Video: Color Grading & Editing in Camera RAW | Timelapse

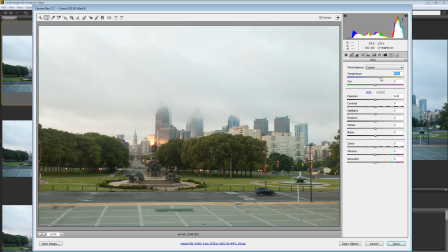I'm going to just take a guess and say maybe something like 8,000 kelvins will be kind of cool. And I like that. I like that a lot. The image is overall too bright. I'll adjust that in a little bit, though. I'm also going to take the tint. I'm going to reduce the magenta, thereby raising the greens.
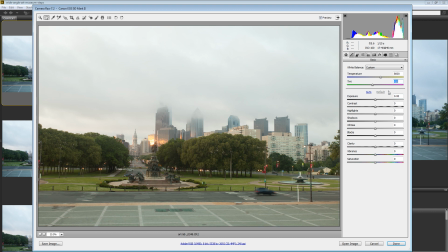So I'm going to hold my shift key and just hit the down arrow key once, twice, maybe three times. So we've got a lot more green in there. We can shut off the preview, by the way. You can see before, after. So you can see we're really warming up the image quite a bit. Now, it almost looks like we're losing some detail in the sky. If I look at the histogram, I know that I'm not losing detail in the sky, but it sure looks like it.
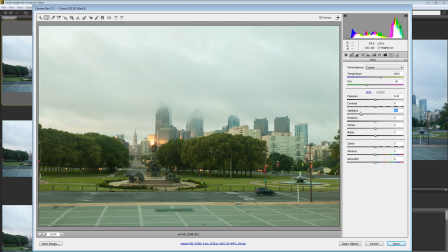So I want to darken up the highlights. So I'm going to grab the highlight slider and pull it back a little bit. Maybe negative 50 looks cool. And I'm actually going to do the same thing with whites. And the reason I'm going to do it with the white slider is because I have a feeling that as this sun,
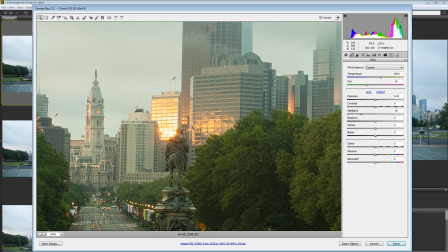as the sun rises and this glow on the sides of these buildings intensifies, we're going to really start to lose some detail in here if I don't sort of preemptively just say, hey, whites, scale back a little bit, negative 30, maybe something like that.
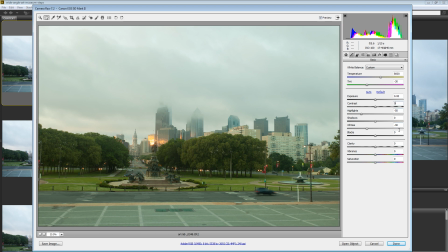All right, I'm going to zoom back out. Now I'm going to reduce the contrast, and this may seem counterintuitive because you always think, hey, lots of contrast, very good thing. Well, not in this case. We want to reduce the contrast a little bit. So again, holding down my shift key, I'm just going to knock it back.
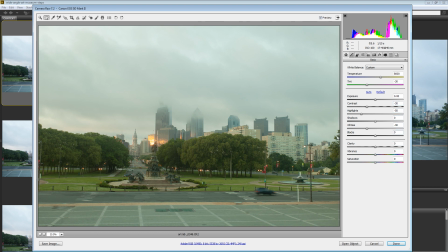One, two, maybe three. That looks great. I'm going to boost the light in the blacks. So I'm going to raise up the blacks, you know, one, two, three, maybe 30. That looks great. And then I can give myself a little bit of mid-tone punch or mid-tone contrast using the clarity slider.
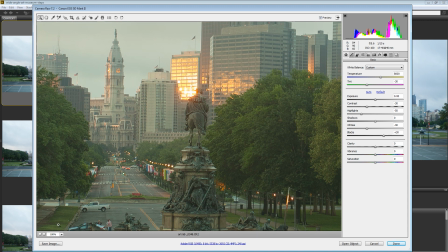But you really, really want to be careful using the clarity slider. Zoom in to 100% if you're using this, because if you go up too high, it really starts to look bad. So I want to do something like 5 or 6, you know, maybe 10. That looks good. So I'll shut preview off and then preview again. You can see. All right, that looks cool. We're starting to get a much more cinematic look.
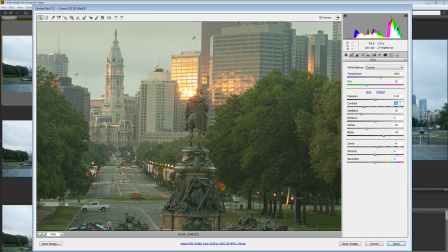I actually might reduce the contrast a little bit more, knock it down to negative 60, let's say.
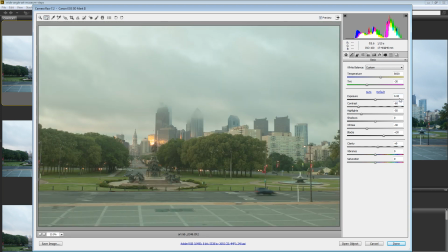Cool. I like that a lot. And then I want to darken this whole scene just a little bit. So I'll use the exposure slider to knock it down about a half stop.
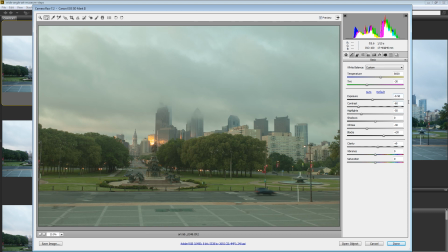So that's negative 0.50 on the exposure slider. So that's pretty cool.
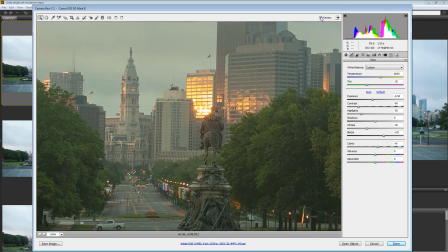If I zoom all the way in, we can see, and we can, you know, just tick off preview, turn it back on, and we've made a huge difference. I'm not done yet, though.
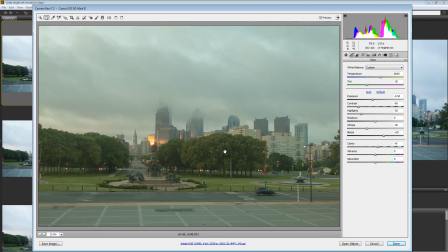So this is just sort of the general initial stuff to go in and begin correcting the image and give it that more cinematic look, the look that I really like. Sometimes I'll go over to the curve adjustment, I should say, and I use this a ton, and it's pretty easy to use.
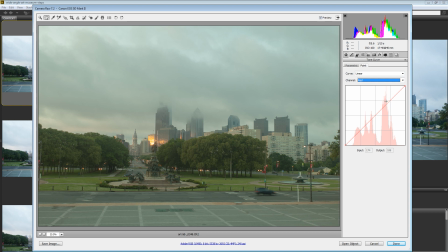I'll go to the red channel. Let's say I want to introduce a little bit more red into the highlights. I'll just drag this up a little bit. You can see it almost gives this really early morning feel. It's pretty cool. I really kind of dig it. And by the way, the preview is just showing us this panel that we're working in. So without the red, with the red, pretty cool.
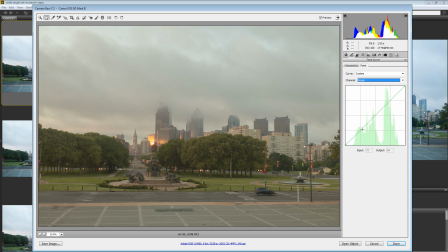Then I'll go to the greens, and the opposite of green is magenta. So if I pull some greens out, we're going to start to get a much more magenta scene. I don't necessarily like that because I like the green, right? I like pushing those greens into there. I think that looks pretty cool. And then blue,
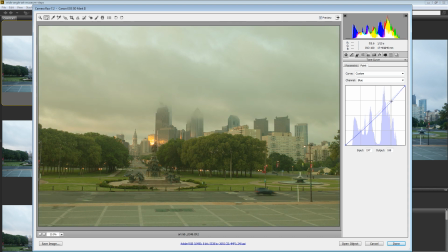I'm going to probably pull some blue out, which is going to introduce some yellow, pull some blue out of the highlights, and then push a little bit of blue back into the shadowy areas. So just something like that. So we can see before and after. You can see we've changed the color.
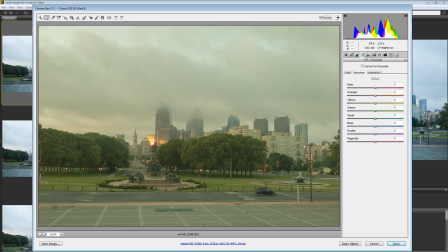We've really enhanced the toning of this image. And then after that, I would do something like coming in here to the hue saturation lightness sliders.
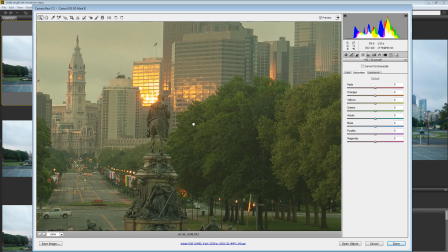And really the only thing I'm looking at here is, well, actually a couple things. I've got some yellow here in the clock on City Hall. We've got the orange and yellow in the fiery sunrise. And then we also have the greens of these trees.
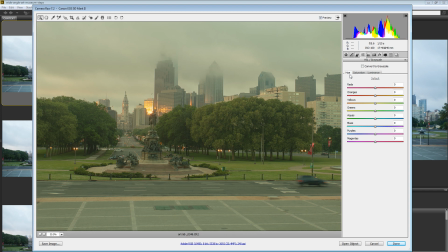And I really want the trees and grass to look very bright green. So what I'll probably do is carefully slide the hue of my yellow toward green a little bit. Just a little bit, because there's a lot of yellow in grass and trees. And if you make that yellow green, it really enhances and makes your grass and trees look a lot better.
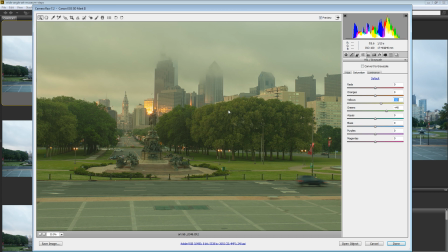Then we'll go and increase the saturation of the greens and the yellows a bit, so we can check out the yellow and orange glowing a little bit more there on the side of City Hall. There's before, there's after. Very, very subtle change. And we can even enhance or increase the saturation of the orange as well. And then luminance, the lightness.